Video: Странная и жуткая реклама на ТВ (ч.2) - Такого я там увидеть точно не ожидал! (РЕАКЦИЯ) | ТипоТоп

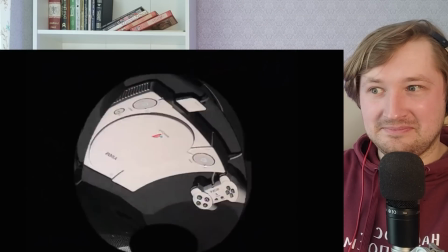8:13 Но тогда, когда PlayStation только зарождалась, ей приходилось выделяться на молодом, но уже устоявшемся рынке консолей.
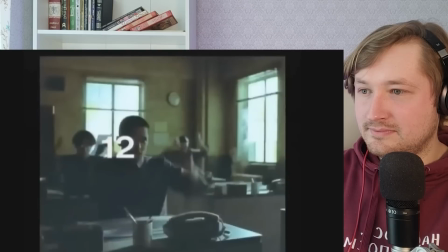8:20 Что, кстати, интересно, рекламную кампанию Sony запустили за год до выпуска консоли, и, надо сказать, реклама была очень грамотной.
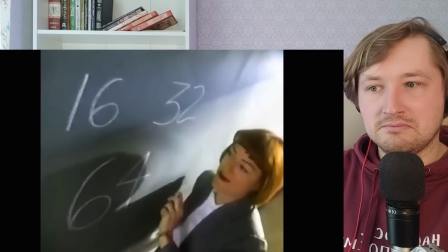8:27 В то время, как все, кто существовал на рынке, кичились своими техническими характеристиками, рассказывая обидности своих приставок и о их процессоре,
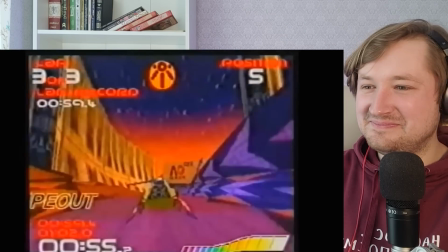8:34 что как бы нахуй никому не всралось, Sony просто скромно показывали в своей рекламе геймплей их игр.
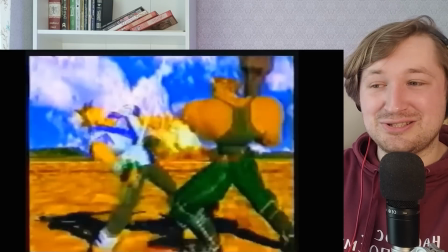8:40 Молодцы! Потом в другом ролике они скинули в пыльный ящик консоли Супер Нинтендо и Мега Драйв, и пока они летели туда, закадровый голос говорил,
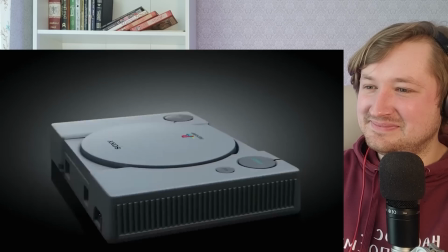8:51 что пора прекращать играть в детские игрушки и нужно уже как бы переходить на самую совершенную игровую консоль во вселенной. Ну кстати, по поводу Дэнди я бы защитил, потому что я в свое время, Дэнди и я, это одно целое было. У меня их было две, в Супер Марио играл с утками, и в игру с утками я тоже играл. Там был отдельный типа джойстик, который выглядел как пистолет, и ты вот направлял, до сих пор не понимаю, как оно работало. Ты направлял на телек и стрелял в утек, которые летят по телеку. Как, мать твою, ты понимала приставка? В какую сторону я направляю этот пистолет? Она же не выку... Это ж не сенсорные экраны сейчас, вы прикиньте? Это было когда, в начале двухтысячных, тогда ни черта не работало нормально. И ты направляешь, как оно было? Ну, не понимаю до сих пор.
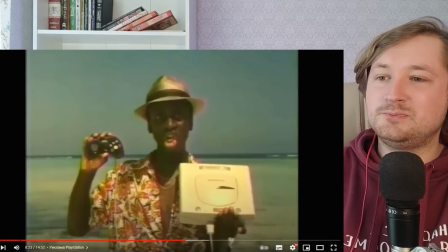9:37 И вот, когда на рынке уже были консоли Atari, 3DO от Nintendo и Sega Saturn,
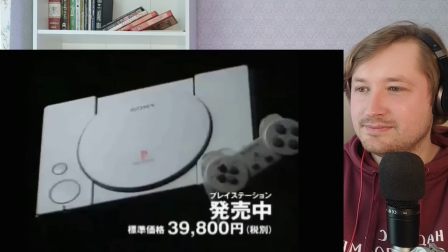9:43 выходит первая PlayStation и оказывается впереди по всем показателям. Виной всему цена, которая была ниже конкурентов, плюс отличная стартовая линейка игр,
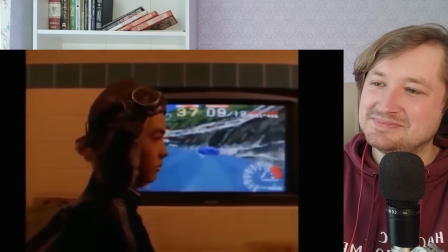9:52 плюс отличный маркетинг, который со временем стал очень странным и дерзким.
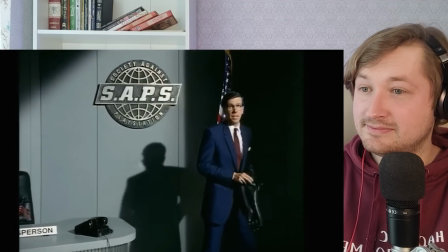9:57 Конкуренты в свою очередь тоже не спали Вот такую вот рекламку замутили Иксбокс, где человек в костюме и в очках Что явно должно Видимо говорить нам о его компетентности Показывает нам Вы поняли,
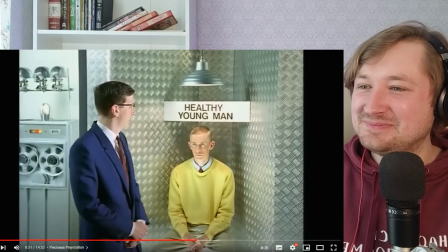10:09 да, провел аналогию к себе Они между собой ленты как похожи Как выглядит здоровый молодой человек И какой вид имеет пользователь Плейстейшн
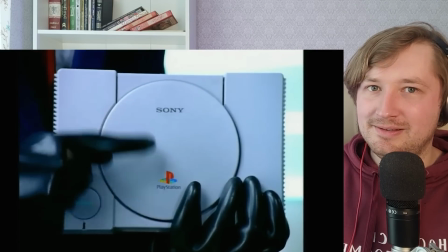10:19 Согласитесь, оскорбительно Но в Плейстейшн почему-то подумали Что нет ничего странного в том, чтобы показать Своих игроков обезьянами Да, я сейчас ничего не напутал, то есть я вам пустил пыль в глаза на самом деле,
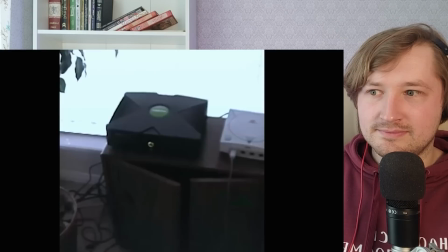10:30 это был не рекламный ролик Xbox, Xbox тогда даже не существовало,
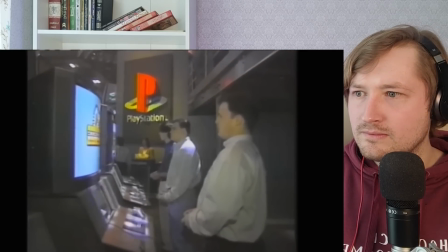10:34 а так как видимых конкурентов и PlayStation уже не осталось, ну, приходилось воевать с самой собой.
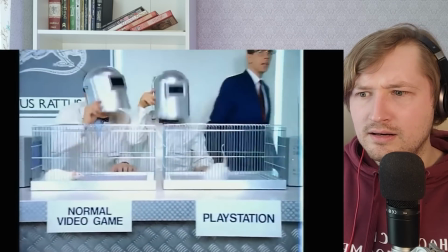10:40 Ролик имел название «Общество против PlayStation», где рассказывалось о вреде консоли,
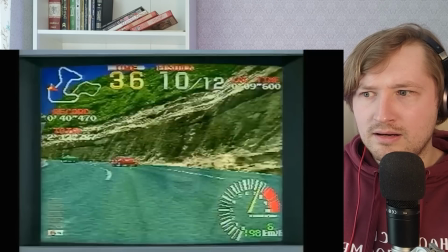10:44 якобы если включишь ее, то вообще оторвешься от реальности и со временем дегенератом станешь.
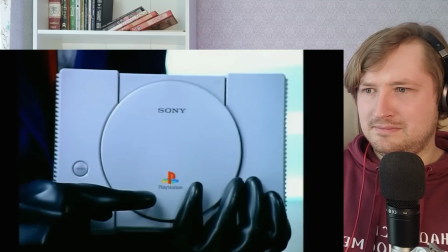10:49 Расчет был, видимо, на реверсивную психологию То есть это когда человека подталкивают к тому, что он не желает или желает путем запрета Сейчас,
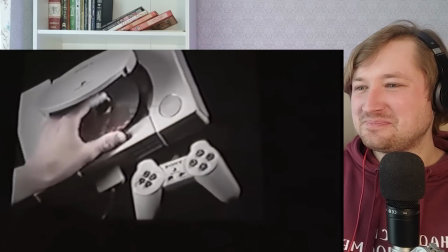10:57 опять же, сложно представить, что вообще хоть кто-то одобрит подобный сценарий для своей рекламы Не забьют!
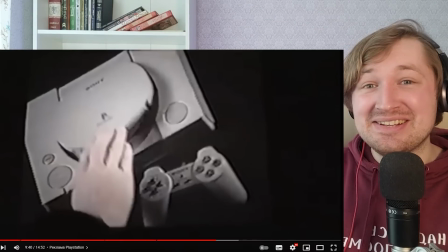11:03 Забьют палками, камнями, в интернете заблочат везде, вы шо?
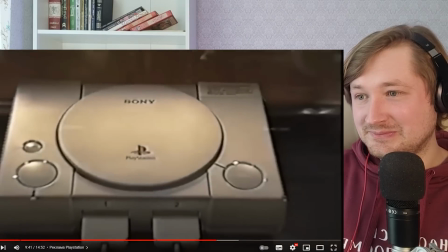11:07 Три статьи, восемнадцать пожизненных Но тогда было совершенно другое время Это 95-й год,
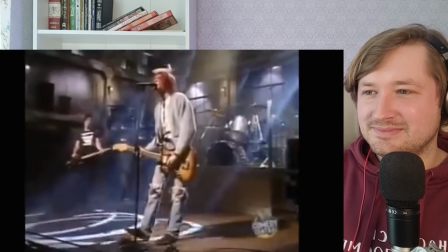11:13 группа Нирвана на пике, а в моде бунтарство и отречение от ценностей белых воротничков
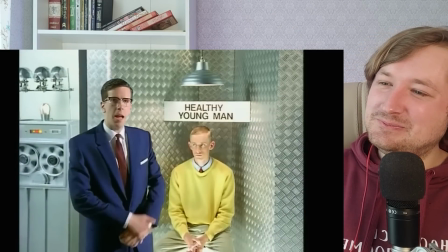11:21 Потому, когда какой-то умник с экрана телевизора рассказывал о том, что что-то плохое существует в мире, это привлекало особый интерес молодежи.
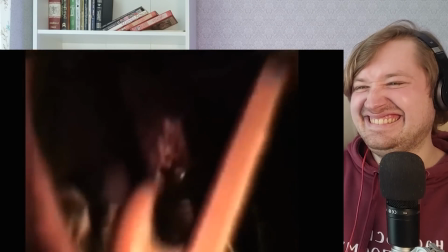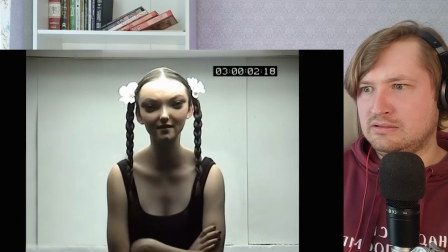11:38 99-й год. В свет выходит телевизионный ролик под названием «Психическое здоровье», который вообще хуй, ими о чем.
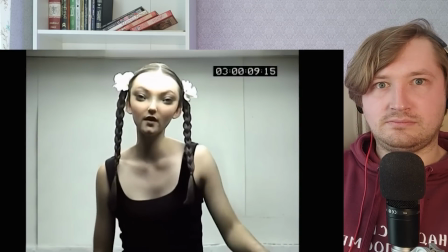11:45 Посреди какого-то дерьмового офиса сидит девушка с инопланетным лицом и говорит тупо рандомные фразы.
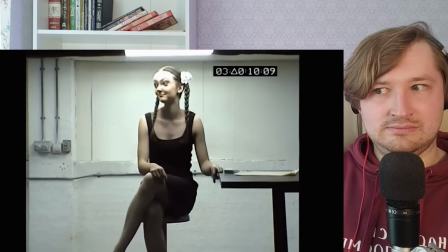11:51 Догадаться, о чем этот ролик вообще невозможно, пока где-то в конце, где-то внизу экрана не появляется логотип PlayStation.
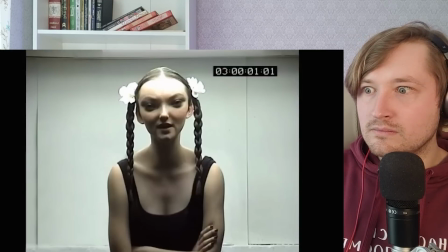11:57 Да и то, непонятно, что он здесь делает. Сказать, что многих шокировал этот ролик, не сказать ничего.
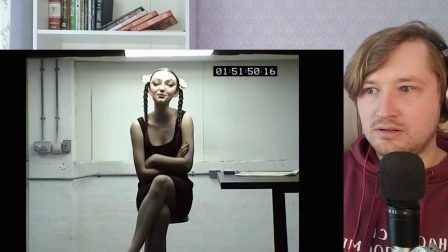12:02 Особенно шокировала графика. То есть на тот момент она была эталоном. Многие люди думали, что действительно девушка с такой внешностью. Журналисты даже озадачились найти эту актрису.